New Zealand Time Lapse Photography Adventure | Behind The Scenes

I'm taking shelter at the moment because it's extremely windy, probably too windy to be doing time-lapse.
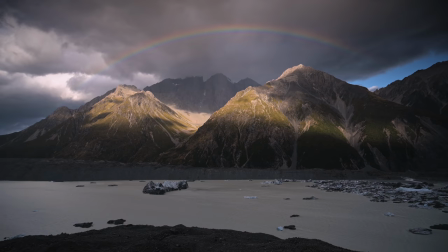But we're up here near Mount Cook. There is an awesome rainbow. It's just now fading. It's super bright and vivid. So I have a funny story that just happened. Usually you want a polarizer if you want to make skies a little less hazy. So when we first got here, I was like, oh, I'll put a polarizer on the camera just to, you know, make it a little, make this mountain a little bit more dramatic. And then the rainbow was forming in the time lapse, and I forgot that I had the polarizer on. Oh my God, this is going to be such an incredible time lapse. I can't believe the rainbow is forming right where I started the time lapse. And then I started thinking for a second, I was like, wait a minute, wait a minute. What did I put in front of my lens? And if you know what polarization does, it cuts out reflections and, you know, reflected light. But unfortunately, it cuts out rainbows. So this whole time I'm thinking this is an incredible time lapse. And then I realized, wait, I essentially deleted the rainbow out of my time lapse. I was pretty upset. I reset up the camera as quick as I could. And sure enough, some rain came in. And then the time lapse reformed, but even stronger. that was pretty incredible. We are heading down down the hill after a pretty spectacular event. Yeah that that rainbow over the mountain was pretty hard to describe. Pretty awesome. I am beyond excited to see how that looks in the time-lapse. Awesome first night at Mt. Cook National Park. We're gonna grab some food and prepare for sunrise.
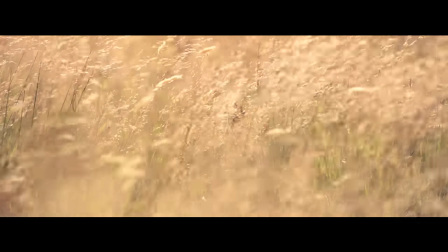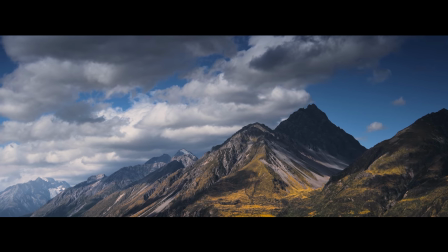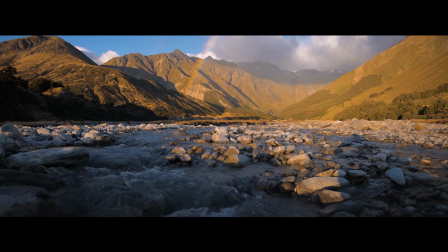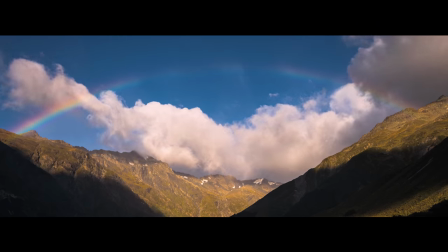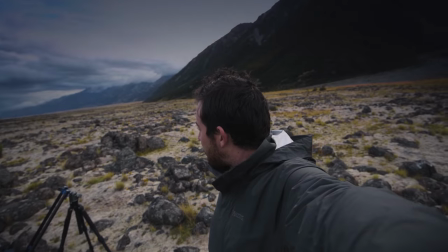Alright so we have some pretty awesome conditions here near Mt. Cook.
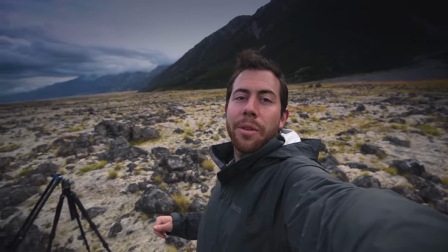Some really incredible clouds moved over and doing a motion-controlled time-lapse.
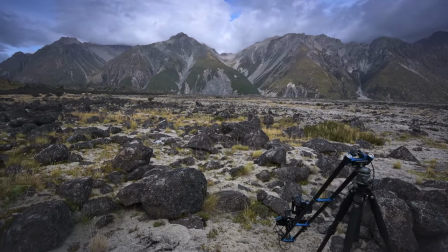So right now I have the Nikon D850 with the 16-35 on there.
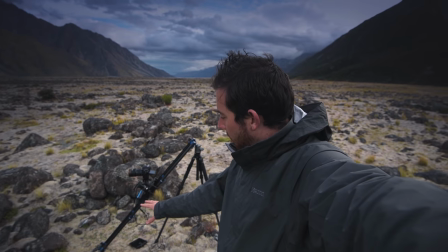I'm shooting pretty wide and the camera's kind of moving up this slider to reveal more of the landscape.
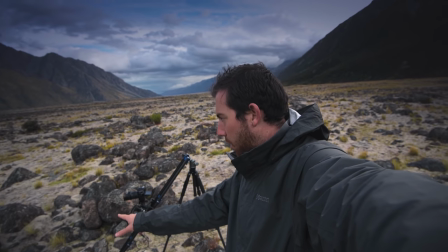So we start out pretty close to these rocks.
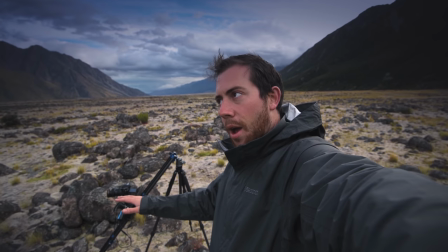As the camera moves up, you reveal more of the foreground and the mountains just look really awesome in the background.